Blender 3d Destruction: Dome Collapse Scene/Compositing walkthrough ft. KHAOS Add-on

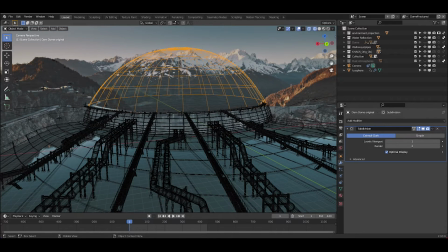In addition to this circular part of the walkway, I just decided to add these arrays as well.
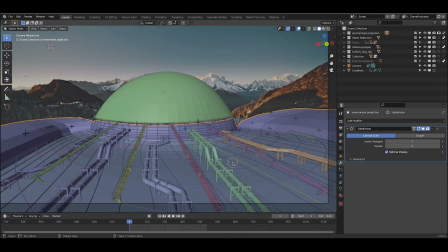So I also duplicated the ground plane here, as you can see in this object right here,
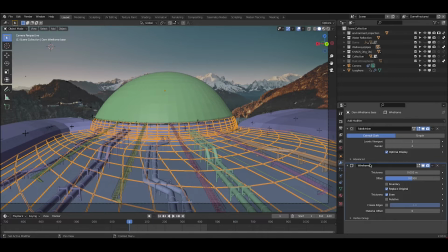and I just added a very basic subdivision and wireframe modifier on it to just give a little extra detail in the scene.
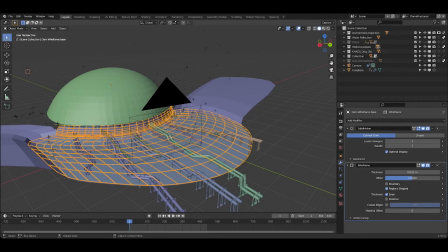So essentially what we've done here is just duplicated the base environment geometry
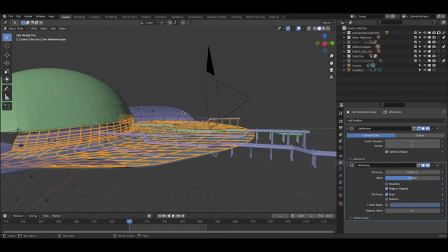and then added a wireframe modifier to that geometry and just kind of extended it up into the dome here.
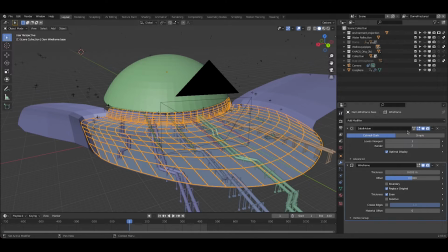And that wireframe modifier, as you can see here, let's see if I can isolate it by itself really quick. So as you can see,
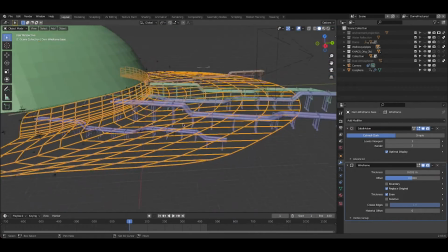those kind of detailing pipes overlaid on top of our environment, just that duplicate geometry of kind of our landscape projection there.
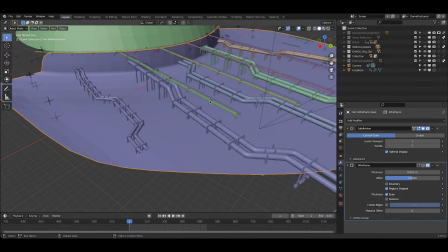And I just added a very basic wireframe modifier to this geometry to just, you know,
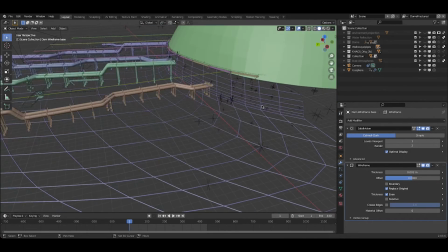add a little bit of detailing on the top of it and just give a little bit more interesting result.
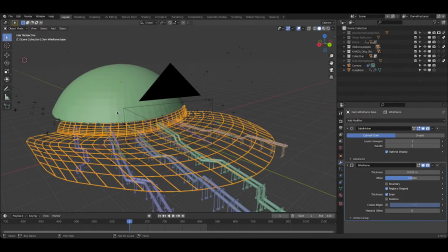I'm not sure we really needed it. However, it's a nice touch. And I saw this in some other visual effects breakdowns recently, so I thought I'd try it out to see how it went.
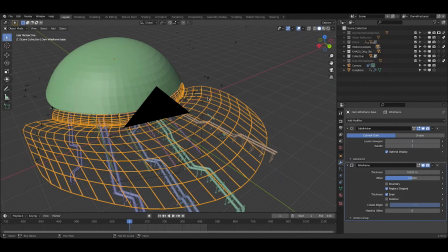And I'm not unhappy with the result.
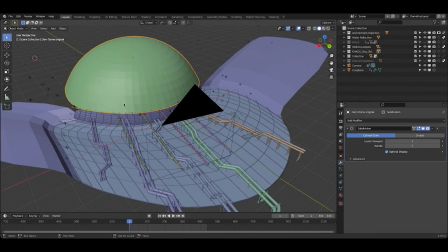But anyways, after reconstructing the geometry, it was time to shatter and simulate the collapse of the dome here.
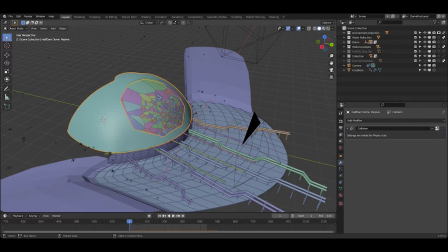All I've done here is cut out a portion of the dome, and I just used an icosphere and then utilized our cut to objects button
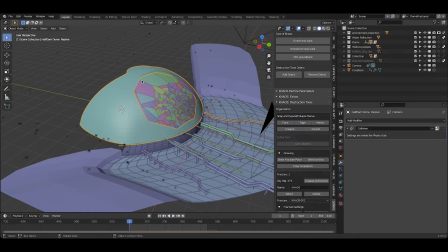under KHAOS destruction tools and cut out this portion of our dome here.
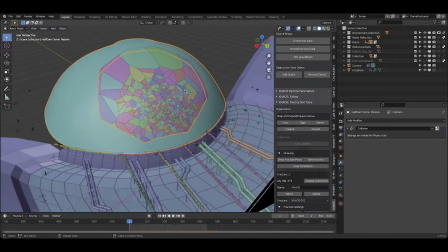And then after cutting out this portion, I drew a fracture place with the annotation tool and then utilized the self fracture settings that we've conveniently added in our KHAOS tab here to fracture it from the drawing.
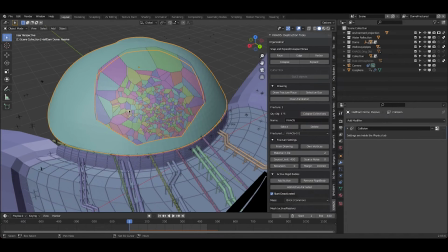I used a source limit of 400 and you know, just shattered this portion of the dome here.
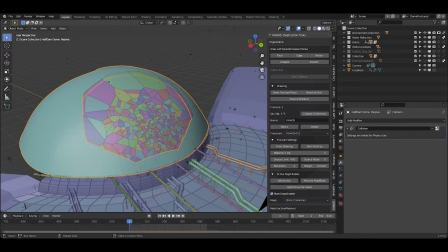And then finally, after shattering it, I turned all of these objects into rigid bodies and then animated this icosphere hitting into them.
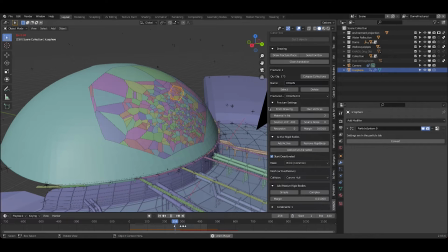So as you can see, if I just play through our scene really quick, but you can see the icosphere hits the middle of our
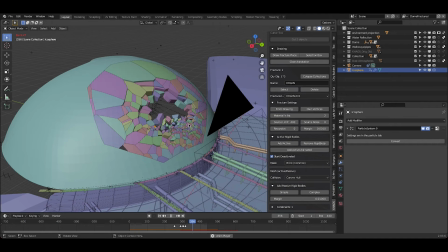destroyed dome here, and the dome starts kind of collapsing in on itself.
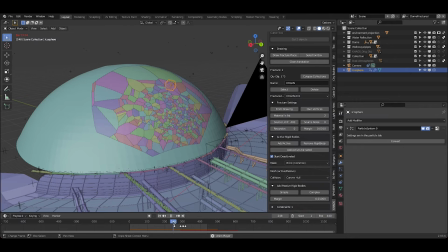And the reason it's going so slowly is just because I've also added some constraints with KHAOS as well, so that the outer parts of our fractured dome here kind of stay constrained more than the inner parts. So you can see kind of the constraints breaking over time, and then eventually these guys start breaking as well when their threshold is reached.
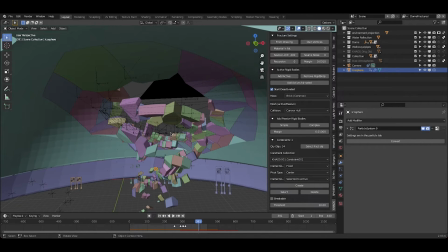So on the other side here, you can see the various constraints that I've added under KHAOS-001 collection.
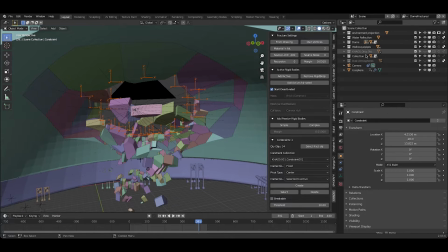And I'll go ahead and go under KHAOS. I believe it's under KHAOS-001.
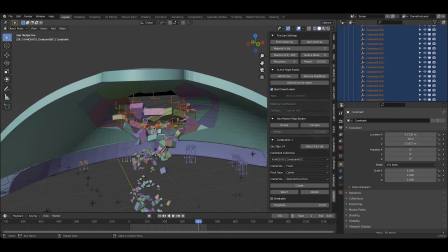You can see our constraints here. I've just added one constraint system, mostly just holding together these outer pieces of our destroyed dome here.
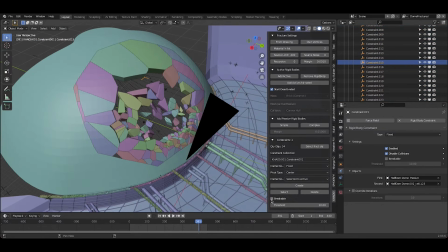So a super simple setup. You can see that they are not breakable constraints here with a threshold of 10.
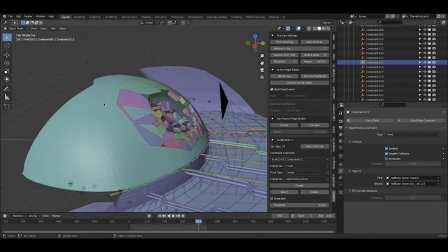So that's just going to kind of hold the outer edges of our collapsing dome here in place and make it collapse much slower.
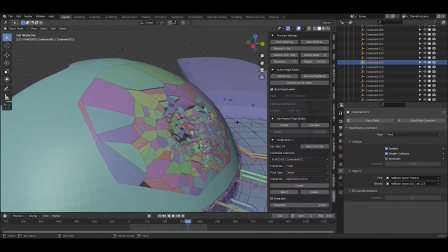And I found that adding those constraints tend to be the way to get a more organic,
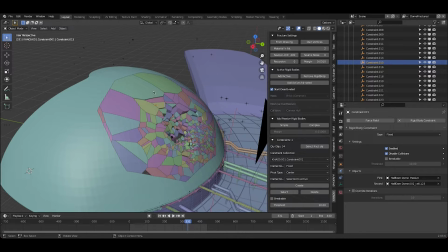destructive result rather than just creating rigid bodies for all of these objects and having them all loosely collapse in on each other. It's a lot better to add some constraints. So you can definitely make this more complicated. You can add a lot more constraints and organize them within the KHAOS add-on here and select them all through the drop-down menu.
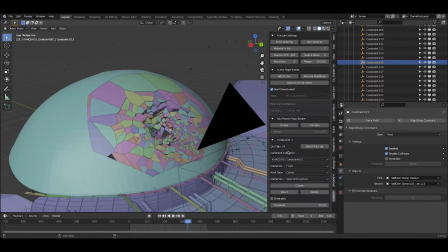As you can see, we only have one here right now, but if you wanted to add a bunch of different constraint systems here, it'd be very easy to just select the objects that you want to kind of constrain together and then, you know, create that constraint and then select which one you want to edit at any given moment and, you know,
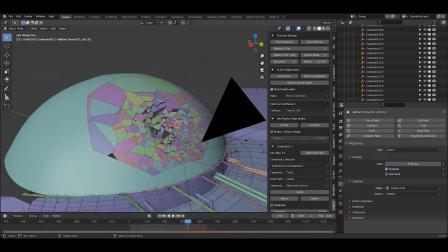make them breakable or change the threshold, however you want to do it, and give your own unique result to the simulation.
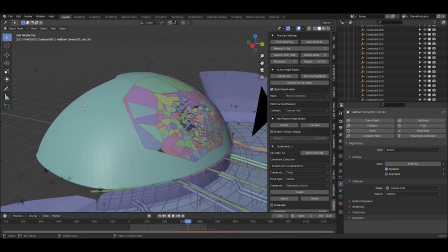But anyways, after fracturing and creating this rigid body simulation, it was time to add some debris on top of our original rigid body simulation.
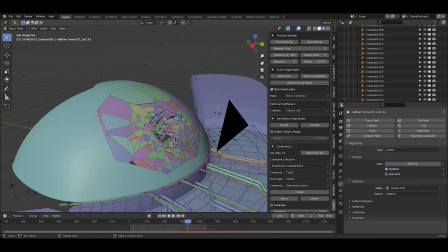And as I mentioned before, in my opinion, this is one of the best ways you can add some more realism to your simulation. A lot of the time, it's not enough to just have a rigid body simulation. You need to have that small scale debris that's sort of emitted from the rigid bodies themselves to kind of
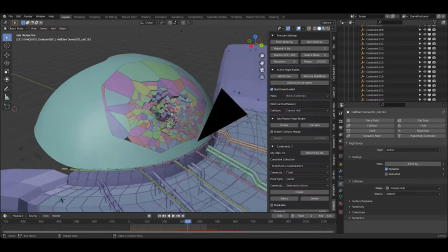fill in the rest of the rubble and give it a little bit more of a detailed look for your destruction.